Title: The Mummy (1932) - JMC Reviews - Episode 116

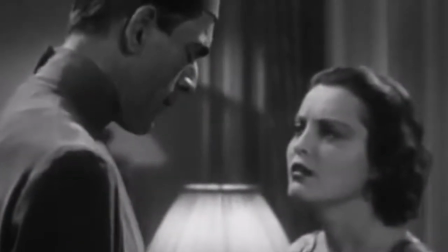13:45 I shall be honored.
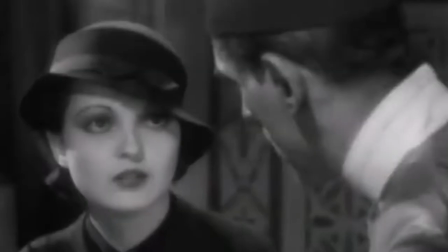13:48 Imhotep sees Helen as the reincarnation of Princess Anaxunamen, who we find out was actually
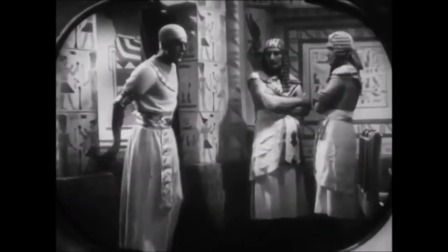13:57 Imhotep's lover, but because he was a priest and she was a
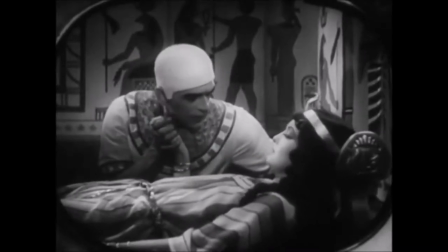14:02 Vestal Virgin, they couldn't be together.
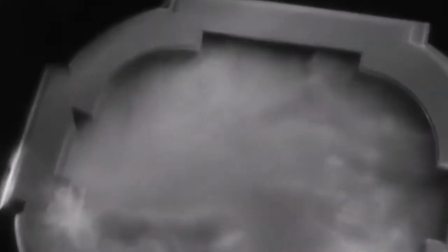14:06 And through a extremely well done flashback sequence that still is pretty chilling to watch after all these years,
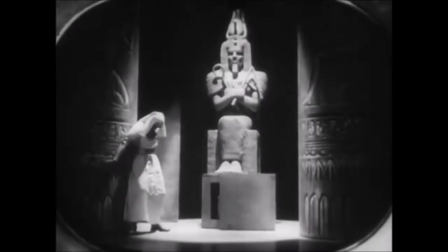14:14 we see that after Anaxunamen died, Imhotep stole the scroll of Throth to try to resurrect her.
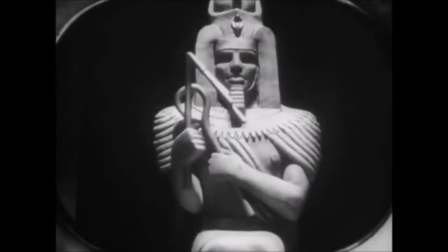14:22 I dared the god's anger.
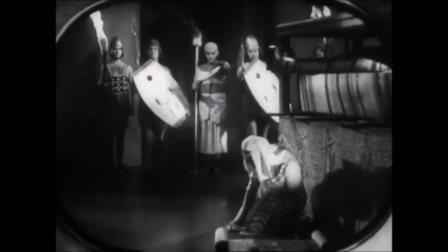14:26 He was caught and was condemned by the pharaoh to be buried alive. And the sequence of Karloff being wrapped up alive, looking completely terrified, is extremely well done.
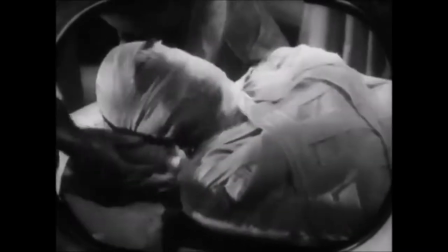14:41 You feel the fear in him, and even though he's the villain,
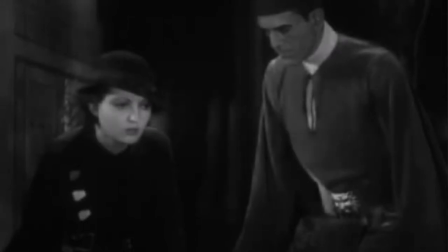14:45 you do feel a little sympathy for him in these particular moments where he talks about his love for
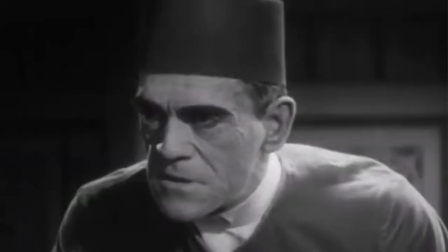14:51 Anaxunamen and everything he's gone through to be with her.
I'm in love.
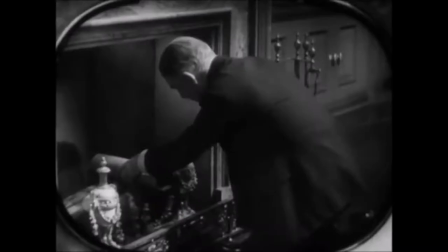14:58 Under Muller's insistence, Professor Wemple tries to burn the Scroll of Throth, but Imhotep,
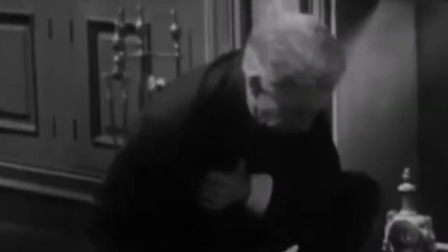15:05 using another evil chant, causes Professor Wemple to have a heart attack.
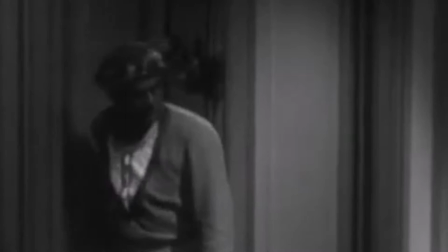15:15 And the Nubian servant, now completely under Imhotep's control,
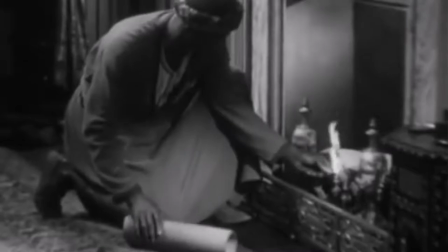15:20 steals the scroll and burns some newspapers to try and throw Muller and Frank off.
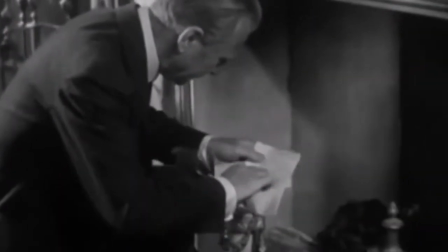15:26 At first, it seems like they're convinced, but Muller, who's very smart, figures out it was newspaper.
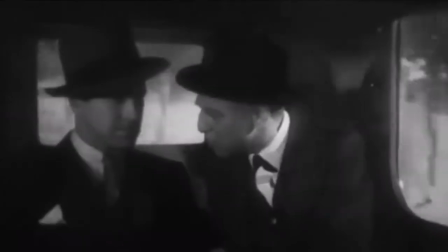15:31 Wear this around your neck. The Egyptians believed was a charm against evil sendings.
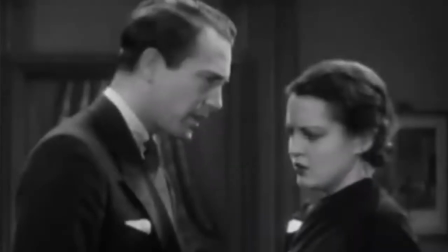15:38 And Frank, following his heart and probably his dick, agrees to keep Helen safe.
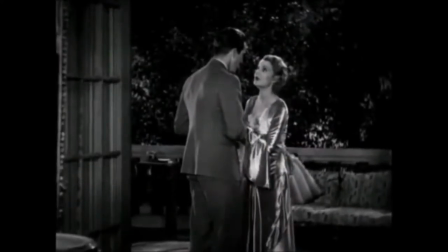15:45 And I can't hold this off anymore.
The similarities between Dracula and the Mummy are fucking ridiculous.
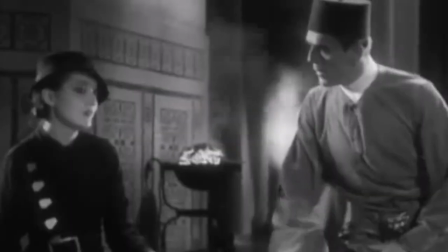15:54 Both movies have an undead antagonist trying to capture or seduce a beautiful young woman,
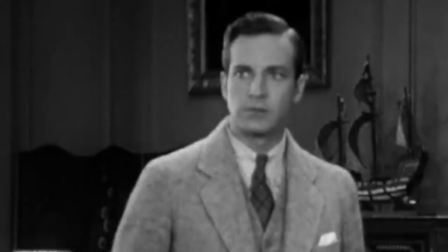16:02 a boyfriend who's head over heels in love with her, and a doctor who,
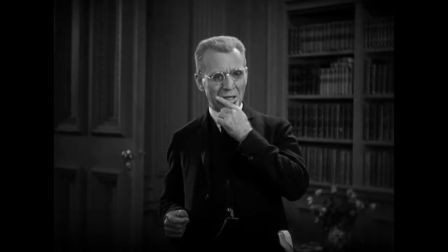16:06 next to his day job, is an expert on monsters and knows how to defeat them.
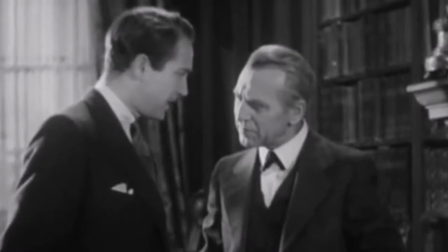16:12 And both of those two characters are played by the same fucking actors.
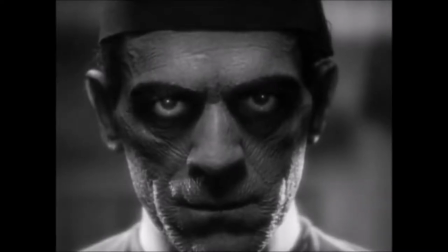16:16 We also get multiple scenes of the main character staring evilly into the camera. Although Karloff's is more chilling in a creepy sense, while Lugosi's was chilling in a seductive sense.
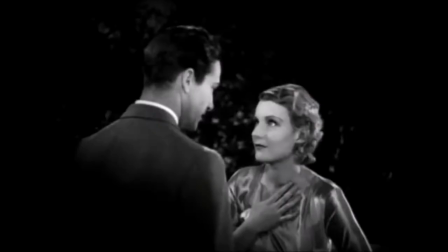16:31 I'm not saying these similarities make The Mummy a bad film, it's just, it's crazy how much they copy the storyline and flow, and I guess you can't fault a studio and producer for ripping off their own movie.
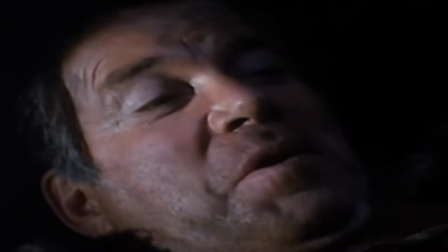16:48 It's possible.
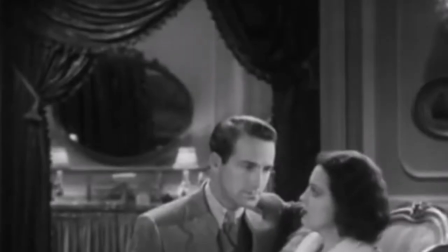16:49 And after the upteenth copy and paste scene, Muller comes in and tells Frank that Imhotep has beat him,
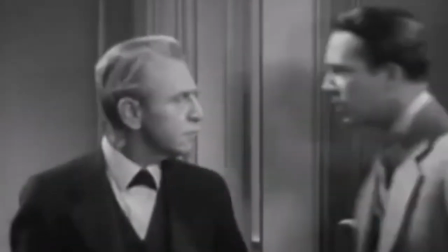16:58 that they couldn't lure him to Helen or something.
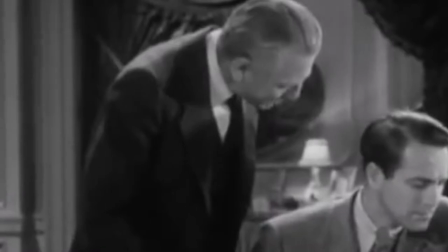17:02 We tried to find him and failed.
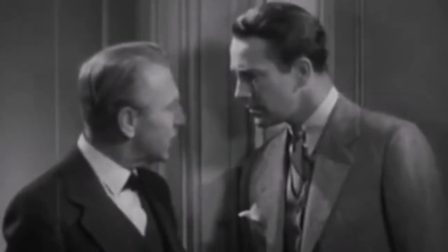17:06 The way this dialogue is worded, talking about how their plan failed, you kind of feel like you've missed a few scenes.
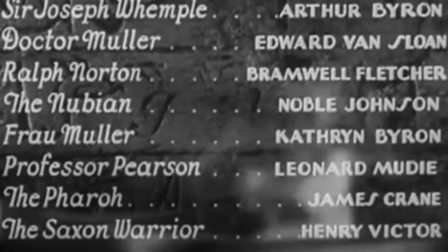17:12 And that's probably true because in the film's cast list, we see a credit for Henry Victor as the Saxon warrior,
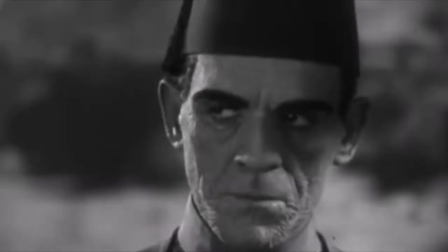17:21 even though there is no character that goes under that title in any scene in the film.
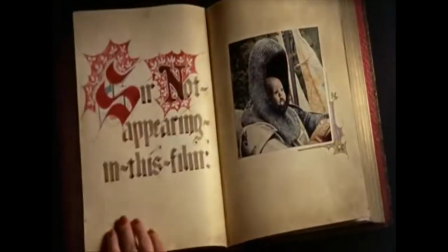17:27 Sir, not appearing in this film.
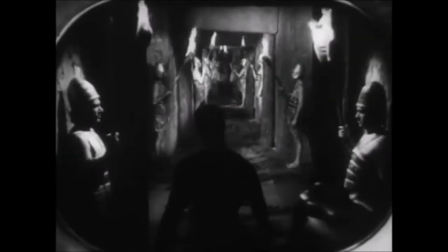17:30 Apparently, the Saxon warrior was a character featured in a lengthy flashback sequence that was completely cut from the film,
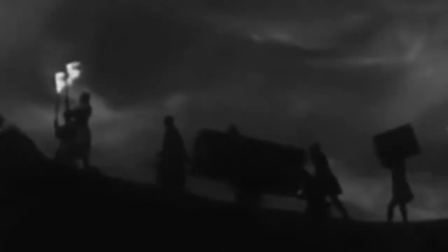17:38 that featured Anaxunamin's multiple reincarnations over the past 3,000 years. And why'd they keep the credit? Who knows, maybe they just wanted to fuck with them at the premiere.
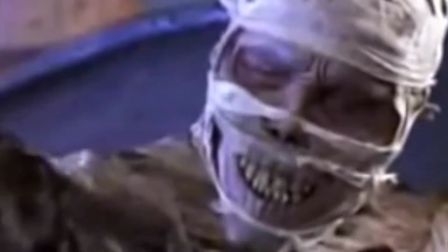17:50 They betrayed me, they didn't keep their promise, they tricked me and I don't care anymore.